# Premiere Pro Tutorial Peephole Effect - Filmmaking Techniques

Hi, this is Ben Simon from Media Brighton TV, and in this video I'm going to be doing a Premiere Pro tutorial peephole effect, so stay tuned. So in my film Banana Pearl, if you haven't watched it, you should watch that first. So I did a peephole effect, as in a guy putting his eye up to a peephole and looking through it. And I wanted to sort of simulate the feeling of actually looking through a peephole. And this is how I did it. So here's the shot, and then I'll talk you through in Premiere.
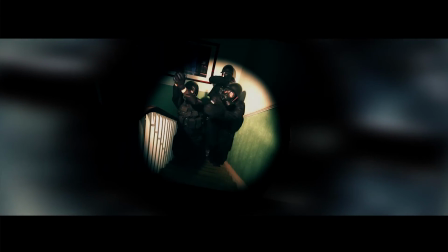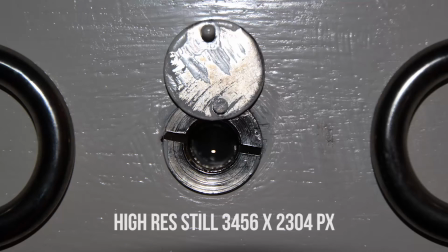(0:36)
Okay, so I've got a shot of a peephole that I took.
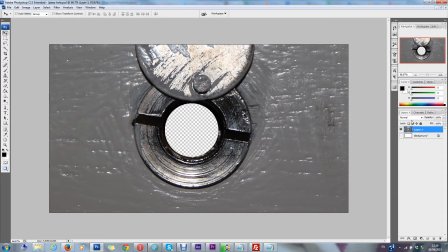(0:39)
So you need to bring that into Photoshop and cut a hole out in the center and export it as a transparent PNG.
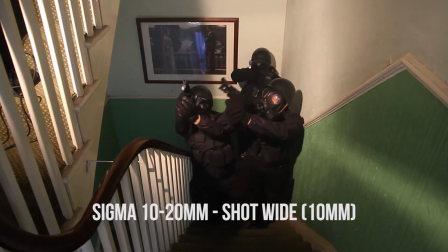(0:46)
And I've also got this shot of some people coming up the stairs shot on a very wide angle lens.
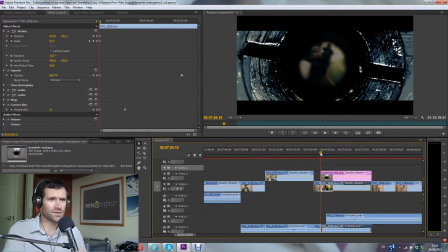(0:51)
The still of the peephole, I've got sharp focus at the beginning. And then as I move forward, I'm then showing that to be out of focus and the shot at the end of the peephole to be in focus.
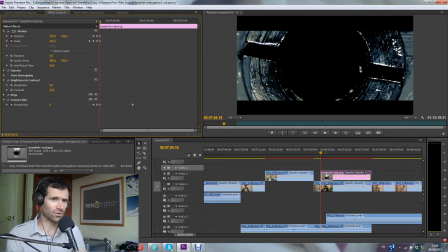(1:06)
So basically, if we look at now the peephole shot, it's just a static shot,
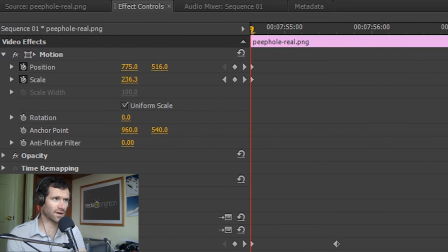(1:11)
and all I'm doing is I'm zooming in on that shot, which I've animated over here, and then I'm actually going from
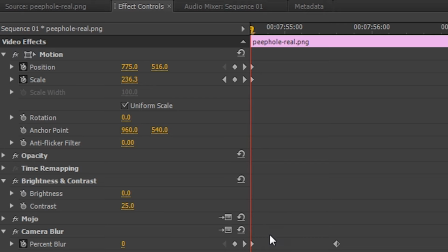(1:21)
completely sharp focus to blurred using the camera blur function. You set the keyframe on 0 at the beginning, and then as I'm moving in towards it,
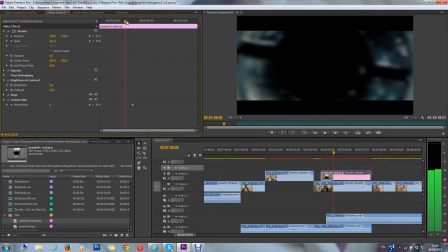(1:31)
I turn this camera blur up to 11.
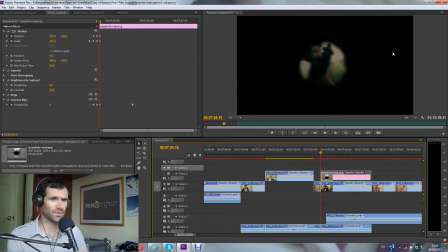(1:36)
Now if I turn on the layer below, and you'll see it as it is in the piece, you can see basically we're going from a blurred shot with a massive vignette around it, and we're slightly moving in on it too, we're zooming in on it too, and then we go to sharp focus.
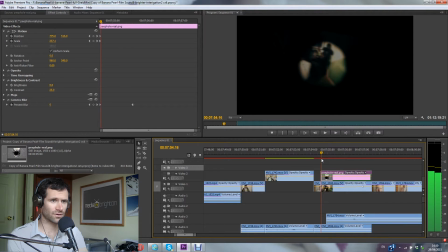(1:55)
So, and I've got some other effects on here. If I turn them all off, you can then see what I've done is to match this shot, because I've slanted the shot onto one side.
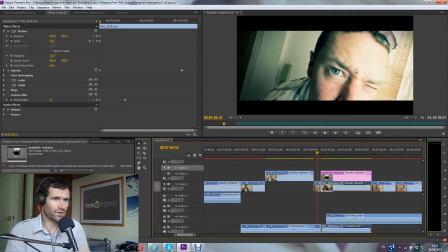(2:07)
I basically did that to make the audience feel like something's going on psychologically in DJ's mind. So obviously if you've watched the film, then this whole section is going on inside his head. So I've done the canted angle for that reason.
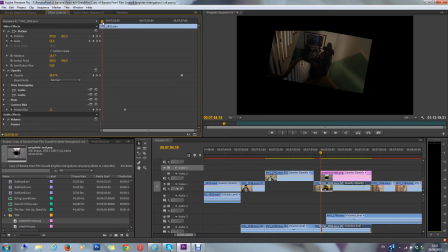(2:20)
I've actually brought the opacity down to 48, and then I'm bringing the opacity up to 100%.
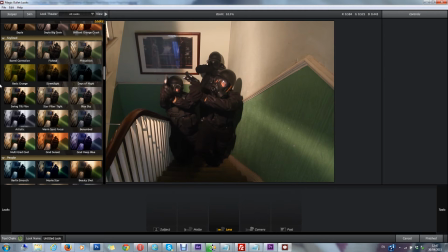(2:28)
Then I add magic bullet looks. Essentially, this particular one adds a lens distortion.
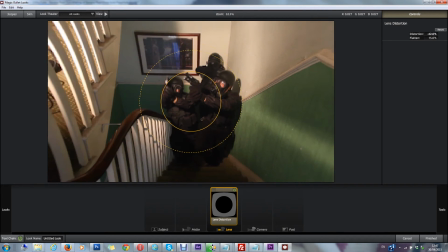(2:32)
That basically brings in even more a sort of fisheye effect. So you can see that there, sort of warping things.
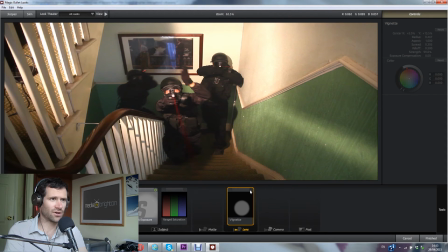(2:41)
I add another magic bullet looks. And if I go into that, I've got this vignette, which basically then puts this harsh vignette on everything.
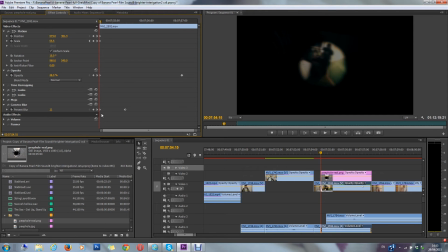(2:49)
And then I've got the camera blur. So the camera blur starts on blurred,
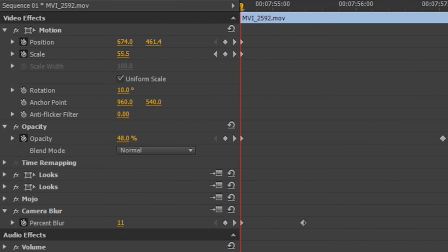(2:56)
11% blurred, and then I actually have this keyframe,
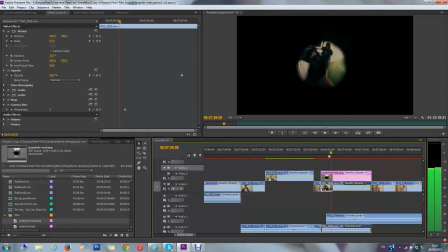(3:01)
so if I move through the footage, I move to it being sharp focus as I move in,
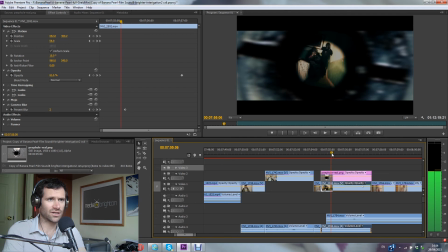(3:07)
and that whole effect makes you feel like you're actually moving your eye up to a peephole and then looking through
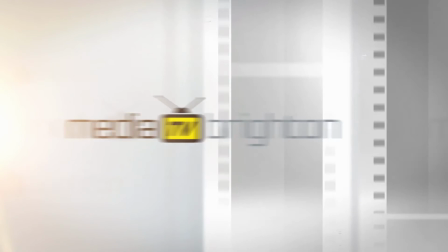(3:14)
the peephole, and it has a sort of almost like a 3D effect to it. Okay, so I hope you found that helpful. If you have any questions, leave them in the comment section below. Please give us a like, share, and subscribe to my channel for other videos. So this is Ben Simon for Media Brighton TV. You've been watching the Premiere Pro tutorial peephole effect.
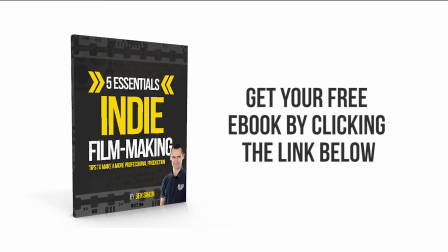(3:35)
Thanks for watching. I have a completely free ebook for you. It's 5 essentials to indie filmmaking, my special tips to make a more professional production. So just click on the link below this video, enter your details, and I'll send you that completely free. Thanks for watching.